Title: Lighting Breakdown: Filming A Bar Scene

How's it going everyone? It's Derek Lamoureux and in today's video we're gonna break down a comedy short film that I shot back in 2019.
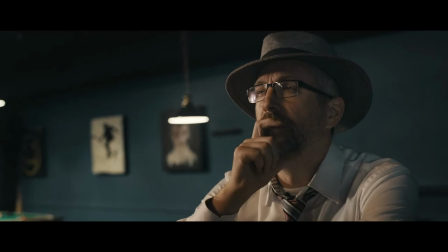[0:07]
Alright, let's get into it.
She would go sleeping bag to sleeping bag and she always had this funny over-the-top laugh, you know?
Alright, so just a little bit of background on this shoot here. So the idea was this was a bar scene in the short film.
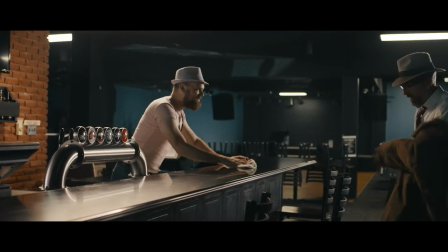[0:22]
It was a conversation between two people. The one gentleman was walking in and the one gentleman was the bartender in the scene. So what we needed to do was establish the scene with a wide shot that was decided to be a dolly into the scene.
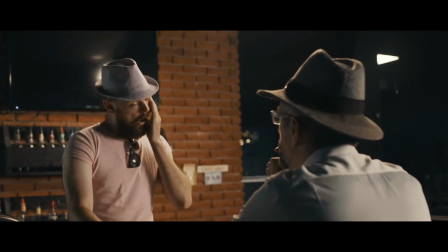[0:36]
And then we mixed it up with some over the shoulders during their dialogue for the part of the short film in the bar scene. We had a bar, we had two actors, and we were bringing those together. But we only had about a four hour window at the location.
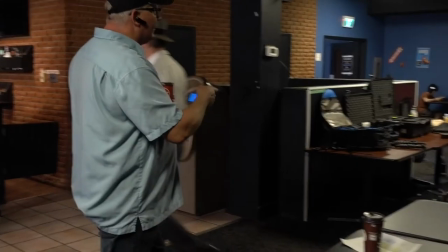[0:49]
So when we had to set up lighting and things like that, it needed to be relatively quick turnaround so that we can move from one setup to the other.
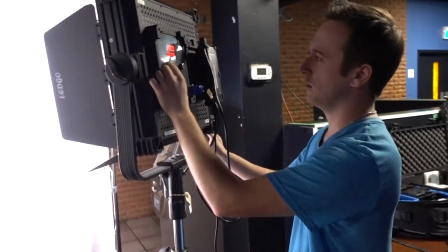[0:58]
and we only had a relatively small crew. And this lighting setup, actually I was testing out two new lights at the time.
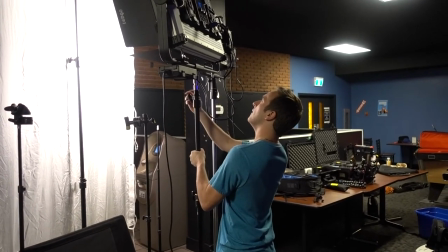[1:05]
Back in 2019, I had the Ledgo G260 and the Ledgo S150 and
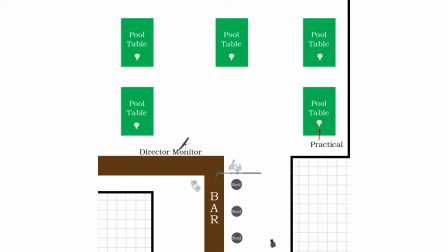[1:12]
both of those two were our primary lights and then we had a couple of Pavo tubes as well and we'll go through that in a second.
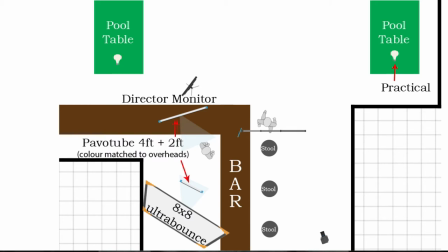[1:19]
The power that's needed for these Ledgo lights is really just off house power, so that was good.
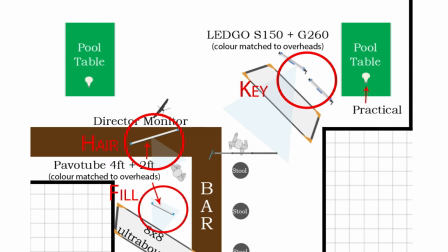[1:24]
We didn't have to rent any generators or have any external G&E available.
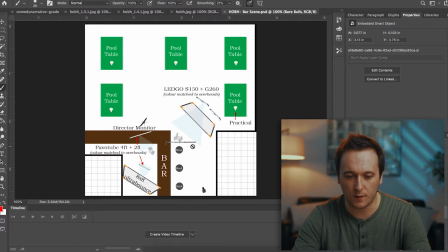[1:28]
All right, so if we look at the lighting diagram here, we can see that our bar scene was set up. So the bar is on the left-hand side of the frame here, and the camera's kind of pointing towards the bar in this Y. So in the background, we're catching a couple of the pool tables.
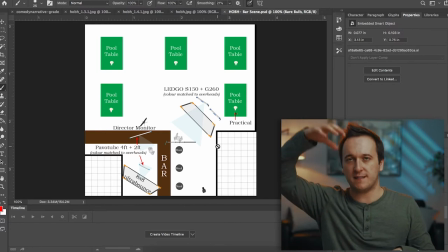[1:45]
There was some practicals overhead, some overhead lights, and then some of those spotlights that are over top of pool tables. So when we were setting up the lighting, we wanted to try to emulate the the bar lighting and not make it seem like there was any lights in the scene and just more playing off the lights that existed. So in the opening shot the the key light is actually coming from the back side almost backlighting the talent as they're
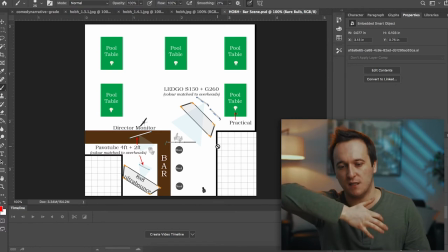[2:10]
walking in and then we have a couple pavo tubes overhead and then bouncing in just because we have such a wide frame it was kind of hard to get anything in the frame and then for the over the shoulders we kind of follow your standard rule of you know creating that nice Rembrandt lighting.
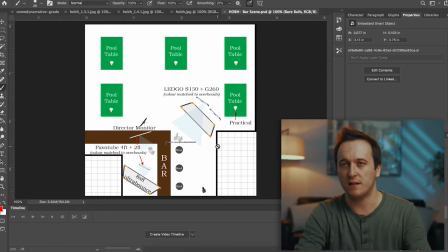[2:25]
For the the main over the shoulders we bring in the lights a little bit closer but just to give you some sense for the wide here we have the Ledgo S150 and the G260 going through an 8x8 of china silk which was just loose hung on a painter's pole and then we have
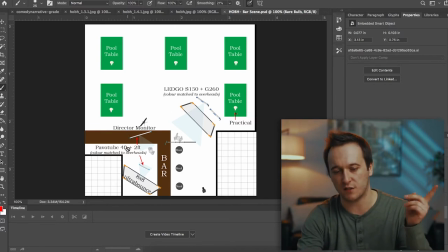[2:41]
a four foot pavo tube which was matched color matched to the overheads just like the G260 was and then we have a two foot pavo tube just bouncing into an ultra bounce just to even out some of the levels on the opposite side of our subjects here.
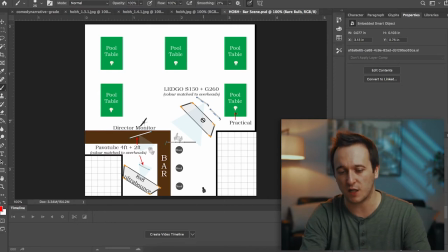[2:55]
And that's really about it. So we just have the two lights going through the 8xChinaSilk, and then we have two Pavo tubes set up.
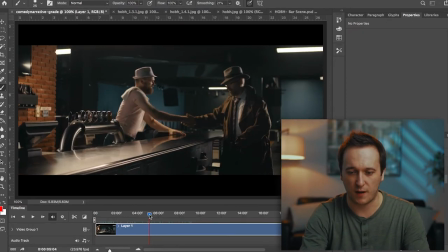[3:02]
When we take a look at this opening scene here, so you can see the practicals in the background that were already existing. These are all the practicals that were already in the scene. So we wanted to play off those practicals with the lights that we were bringing in.
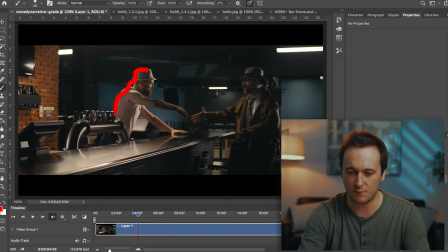[3:16]
We can see that our lights are kind of adding this nice edge to our subject here and to this subject here. And then we have some nice elements in the background where we can see these little pings of light. We ended up having to unscrew a couple of the bulbs in the room just so that we could leave some lights on so it didn't fall off the darkness in the background.
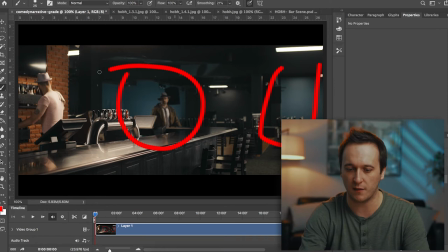[3:35]
Because you can see back here we wanted a little bit of level to shine through. Because if we didn't it was just kind of like pitch black behind them.
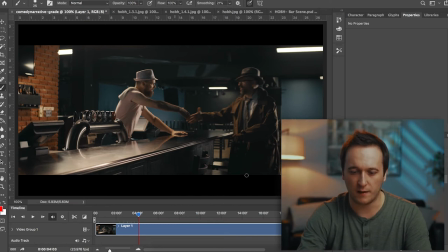[3:42]
And then the only other challenge here was that to bring in the lights any closer, the bar was actually in our way. So we had to kind of maneuver the eight by eight around the bar, which was just out of frame over here, and then bouncing some light into that.
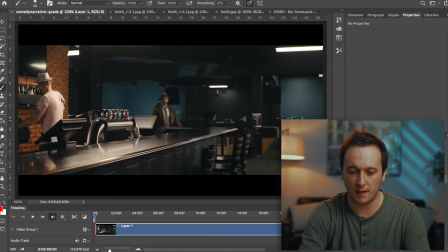[3:59]
And obviously we couldn't put any lights on the other side because you can clearly see him walking through there.
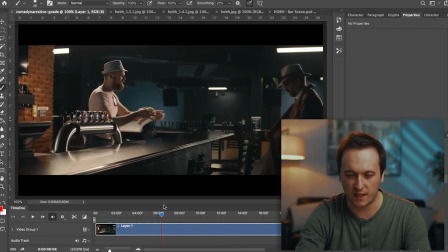[4:04]
The wide shot here, we have the dolly goes in, they shake hands, and then we cut in for the over the shoulders.
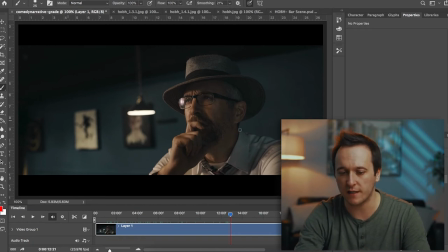[4:11]
So the over the shoulder of our visitor here, we've brought the lights around now. So now we have our our key light here, and it's kind of going like this on our subject And for the reverse of that we have the
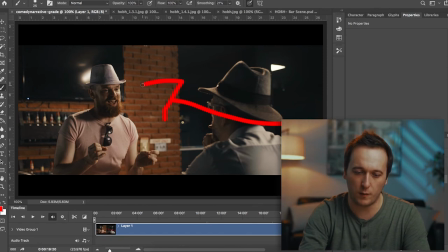[4:25]
key light kind of in the same spot as it was when we did the opening dolly And then we have the edge light here Which is
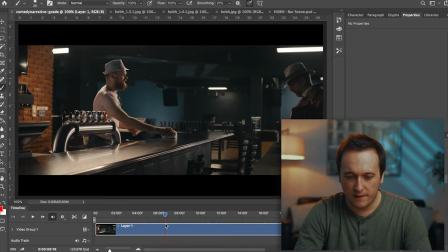[4:31]
providing that nice back edge on our subject in this frame One of the things I really like is this the practical kind of sneaks in
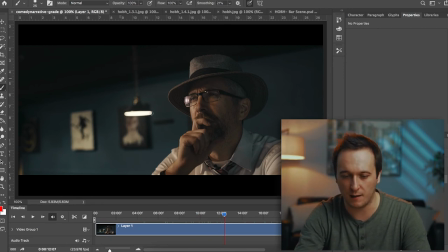[4:38]
here you get a nice little highlight ping Which makes that that background a little bit more interesting again? and it's not falling off to darkness. If we would have turned the practicals off, it would have just fallen completely to darkness and it wouldn't have been the mood we were going after.
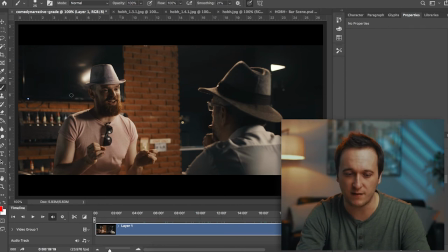[4:51]
And then this shot was a little bit tricky because we had the TV in the background. So we wanted to be careful of reflections. You can see a reflection in the TV, but that's actually a reflection of one of the practicals in the room.
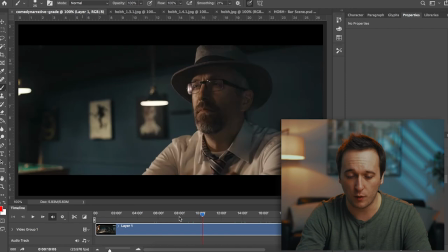[5:05]
So, you know, that's okay, we can deal with that. And in terms of the light output, all the lights were set to 100% other than the edge light above our bartender,
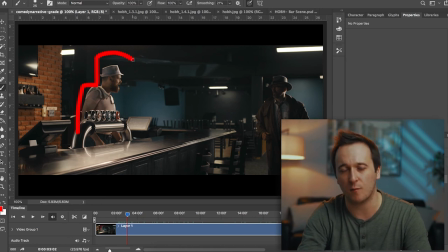[5:14]
I believe, again, it's been a couple years, but that one was dimmed down to about 80% on a dimmer,
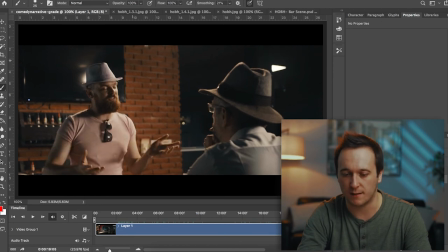[5:20]
but all the other lights were at 100%. We just needed the output. This setup took us approximately an hour and a half to set up, and again, there was only about four people,
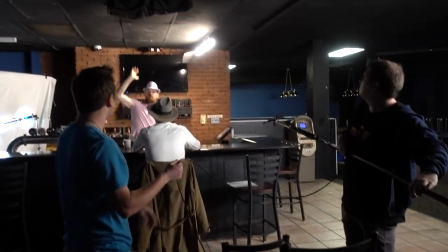[5:29]
including the director and myself, so we didn't have a ton of bodies to help us set things up,
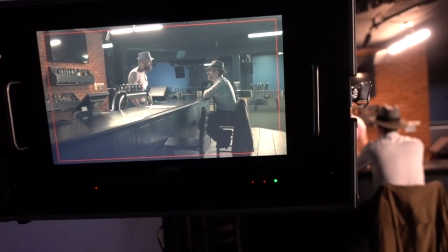[5:34]
so about an hour and a half to set up, and then we were filming for about an hour, and then pack up, so again, we kinda had the location for about a four-hour window,
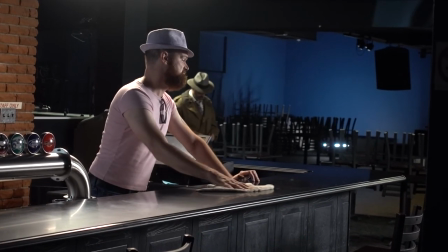[5:42]
so making the best use of that as possible.
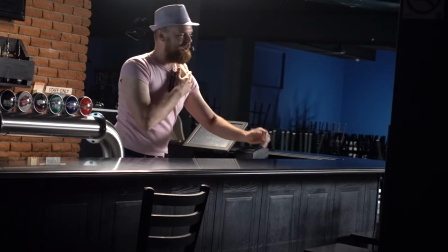[5:45]
We didn't want to take away too much time from the short film script because that was about a minute of dialogue that they had to get through, and we needed various coverage, wides, tights, mediums, like you saw here. So we really wanted the setup to be as quick as possible so that we can move on to the next scene later that day. Thanks for watching. Make sure you subscribe for more breakdowns, and if you have any questions, please leave them in the comments below.